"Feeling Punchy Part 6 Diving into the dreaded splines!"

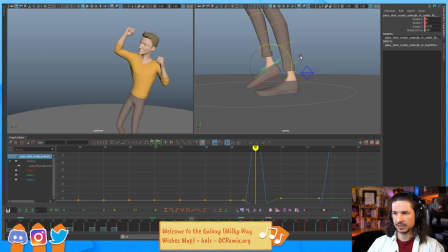And we just get a nice little feeling of pressure in that foot. And it comes up, and there we go. So it doesn't take long, but it's going to add a lot. Now we also got this big pop right here.
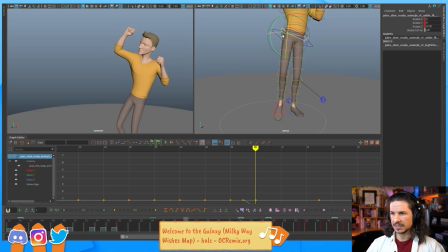So that would be something that I would want to try and fix. So just kind of watching this here, maybe add a little bit more of a
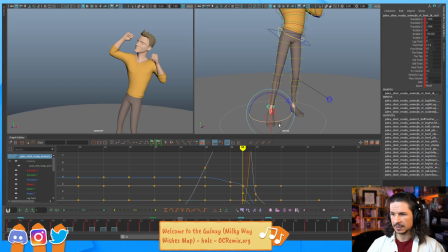slide to the side, a little rotation to the foot. Now as the foot comes through, we feel that kind of pull. A little bit more here as well. So we get that.
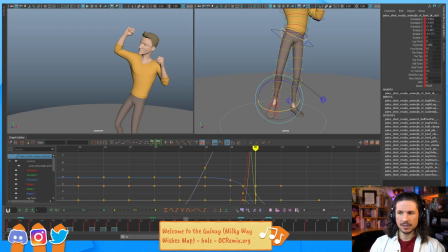Suddenly, instead of the foot just snapping back and kind of weirdly just switching, we get a nice clean transition, and it doesn't take long. Did you need to animate that foot? I thought since it's off screen, you don't really need to do anything. I don't necessarily need to do anything with it.
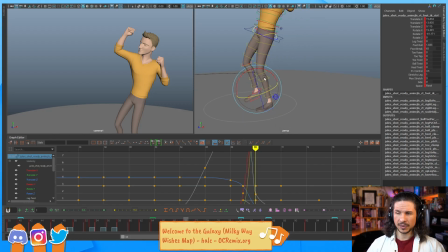This is more for demo purposes than anything. Since the feet are off screen, as long as I'm not getting a major pop. So for example, that big pop that I was seeing in the foot, and I kind of still feel it right there, I might try to solve that a little bit.
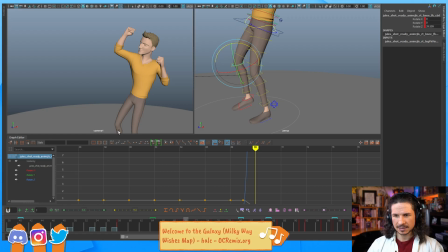Just because we're probably going to notice something in the leg snapping, and you can actually see it right here. See there? How you feel that pop right there? So that's what I'm trying to fix, is like these little
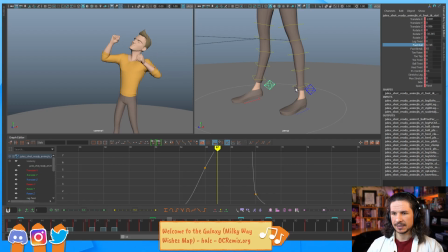areas where the leg is, those pops and wiggles are going to be noticeable even though we don't see the feet. So right there, suddenly no knee pop. And just refining that foot.
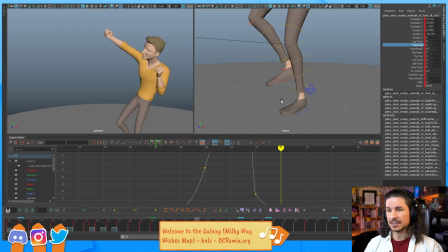So no, you don't have to refine these, but you still want to touch them and like clean them up.
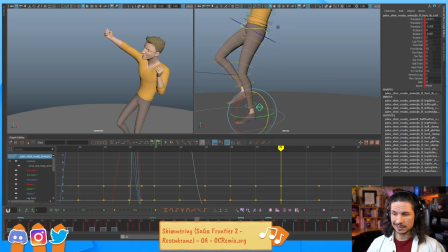I'm not going to polish the feet, but the feet are attached to the legs, and the legs we do see. And this is the same thing with the hips. A lot of people, when they're doing a shot, let's say like this, where you just see the chest and nothing else, they won't animate the hips.
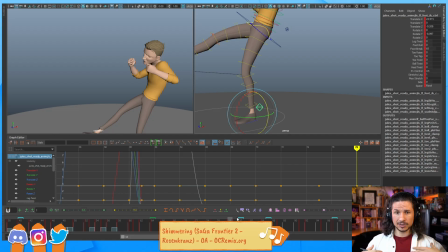They'll just animate the spine and the shoulders and only the controls that you can see. And that is a very good way to get a shot that just looks fake and is not going to be real. it looks like something's missing. Because it is.
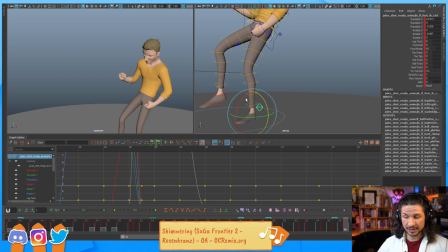Even though you can't see my hips are moving. If I do this, I'm getting a lot of rotations in my hips. If I lean forward or back, my hips are moving a lot.
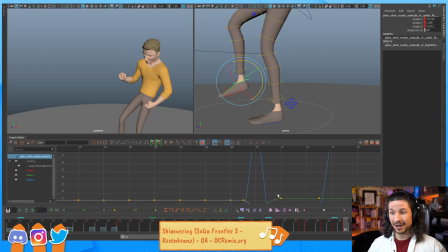So we won't have to necessarily polish them up and get every tiny little wiggle in there, but you do want to spend some time to get a good pass on it.
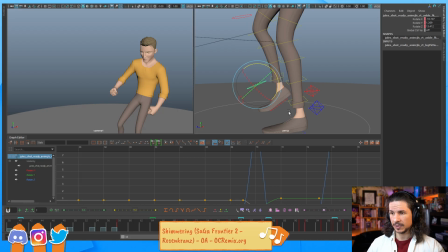Now here we get another switch. Just trying to figure out where I want to actually have the switch. I think
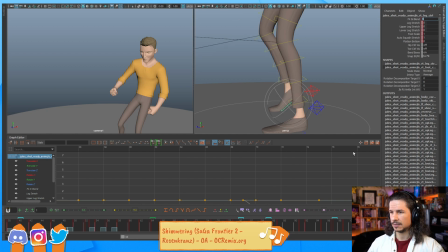this frame I kind of want it to be IK still, and then this frame will be FK. I normally try to do my FK IK switches over one frame. I feel it gives me more control and just kind of better results in general.
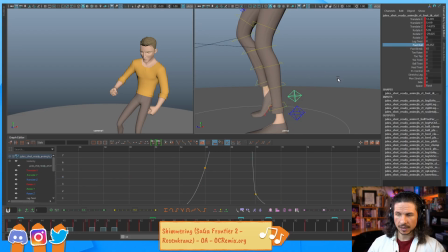Not all the time, but it just kind of makes it so that you're not fighting the controls.
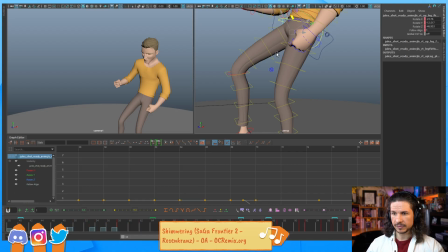Okay, and then here, if I look at the leg, see how it kind of goes forward right there? So forward and then pops back. I'm just going to try to bring this back here.